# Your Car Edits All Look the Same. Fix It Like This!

Not every car video has to have speed ramps. So today we look at this McLaren commercial and I'll show you different techniques how to light and frame a car to make your footage to the next level.
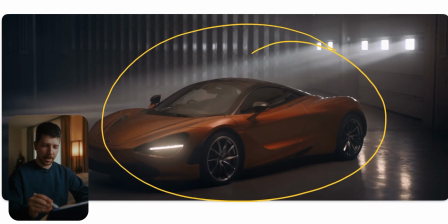So after watching this video you should be able to shoot something like this. So this is the first shot we're looking at. We have this nice McLaren car on here in this nice moody atmosphere. So how do you light such a scene? First thing first, why is this car orange? You probably look at a lot of car commercials and think, oh, why is this car red? Why has this other ugly color?
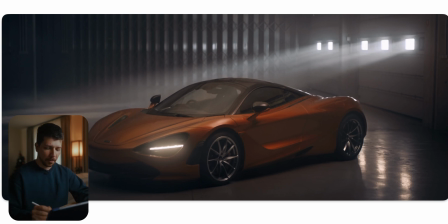The reason for it, you can see much better the form and textures of a car with a more prominent color. Also, all these car commercials or commercials in general are for noticing. So when you're watching your TV and you see a black car across this screen, you probably won't notice it.
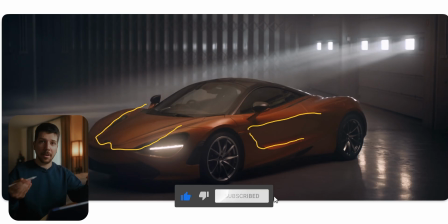But if it's a red car, a green, yellow car, you will see it more clearly on the asphalt. So try next time when you want to do a car edit where you can do speed ramps, do whatever you want. In my opinion, there are no old school cinematographers, new school cinematographers. Everything that it's nice, good looking content is good content for everyone. So have fun with it.
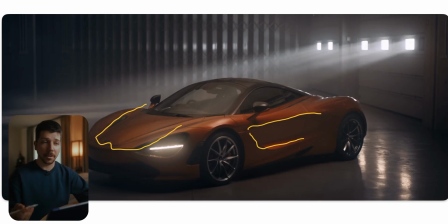So, but like I said before, try a different color. Not always this white, black car. Search a deep green car or deep blue car and look what you can make with it. It's really hard to do car commercials or a pretty shot from a car because the movement is really difficult.
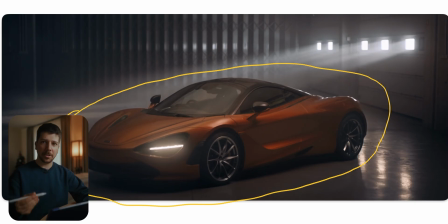It's very slow to break in the right position. But take your time. Find leading lines of the car. Try to understand how it's looking, what is the most important aspects of the car, what car guys like about this car. I'm not a car guy. That's the reason why I have to ask people what is the most special thing about this car.
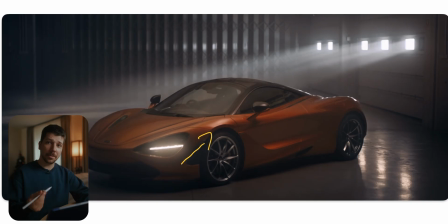But also it's good that I'm not a car guy. So I see this aspect of shooting a car commercial really different because I don't treat it as a car, I treat it as an actor. And so it gives me much more possibilities to work around storylines and aesthetic because I show probably different things a car person would show,
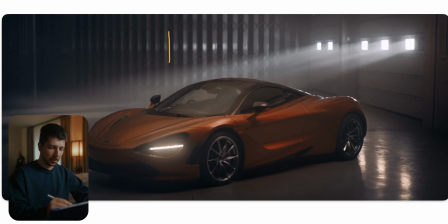but that doesn't mean it gets worse. So after you put your car in position, you put haze in the room. Haze has 2 or 3 things that it does. First thing is it lets you see light ray, which is really important for the shot. Second thing, it lifts the shadows.
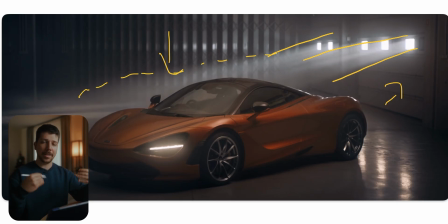So if you're in a dark scenery, you get this nice brighter layer with less contrast in the background, which really makes your footage look more clean. It doesn't have this crushed blacks in the background that gets really noisy. So you have this nice roll off.
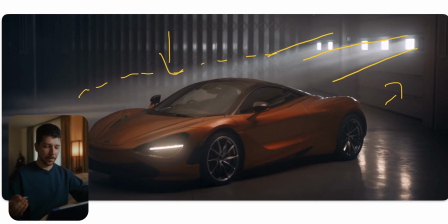Also, it softens the image so a bit. So overall, you get a nice creamy image. But I will always suggest to people only haze the background. Don't haze in front of the car. Sure, when you're in a closed scenario, haze will sometimes go in front of the car,
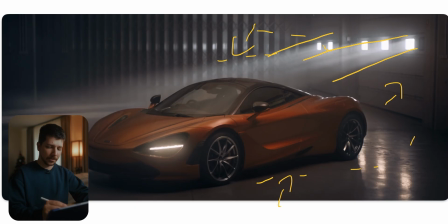but I just want to have the background and softness and not in the front because I want to make the car still look sharp. It's the most important thing in the image. Try to always light a car from above. So most of the time you look for locations that have something where you can mount lights on the ceiling.
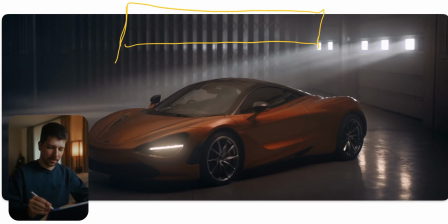Most of the time it's just a butterfly around the size of the car where you put a few lights like sky panels into it, and this is probably a 12 by 12, and put a grid and just light down. With light that comes from above, you get more roll off and see a lot better the curvatures of the car than just blasting light onto it.
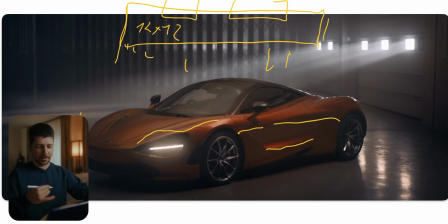So always try to light from above or behind or in front, but never just blast light on a car. It really removes the cool aspect and the form. Next thing, as you can see, the highlights are really glowing. First, it's from the haze, and secondly, you put filtration onto the camera. A black promise probably for darker scenes.
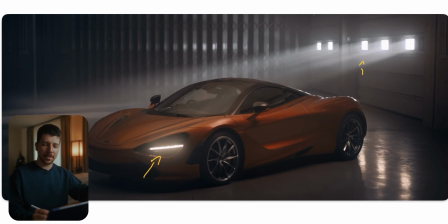I would always recommend when you're shooting a more brighter scenes, I wouldn't use a promise. I would use a glimmer filter. They act a little bit differently. A promise much more lifts the shadows, and in combination with haze, too extreme, but I think they handled it here really well. And the second light they used here is some big ones outside,
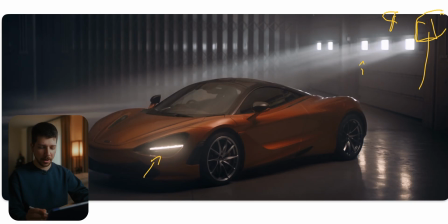or they just timed it correctly and the sun was on a lower end and blasting into the scene, but this wouldn't be controllable. So it could basically also be that they shot on day, on the night, put a big butterfly here and just blasted a bright light source into the room so they get really nice light reflections.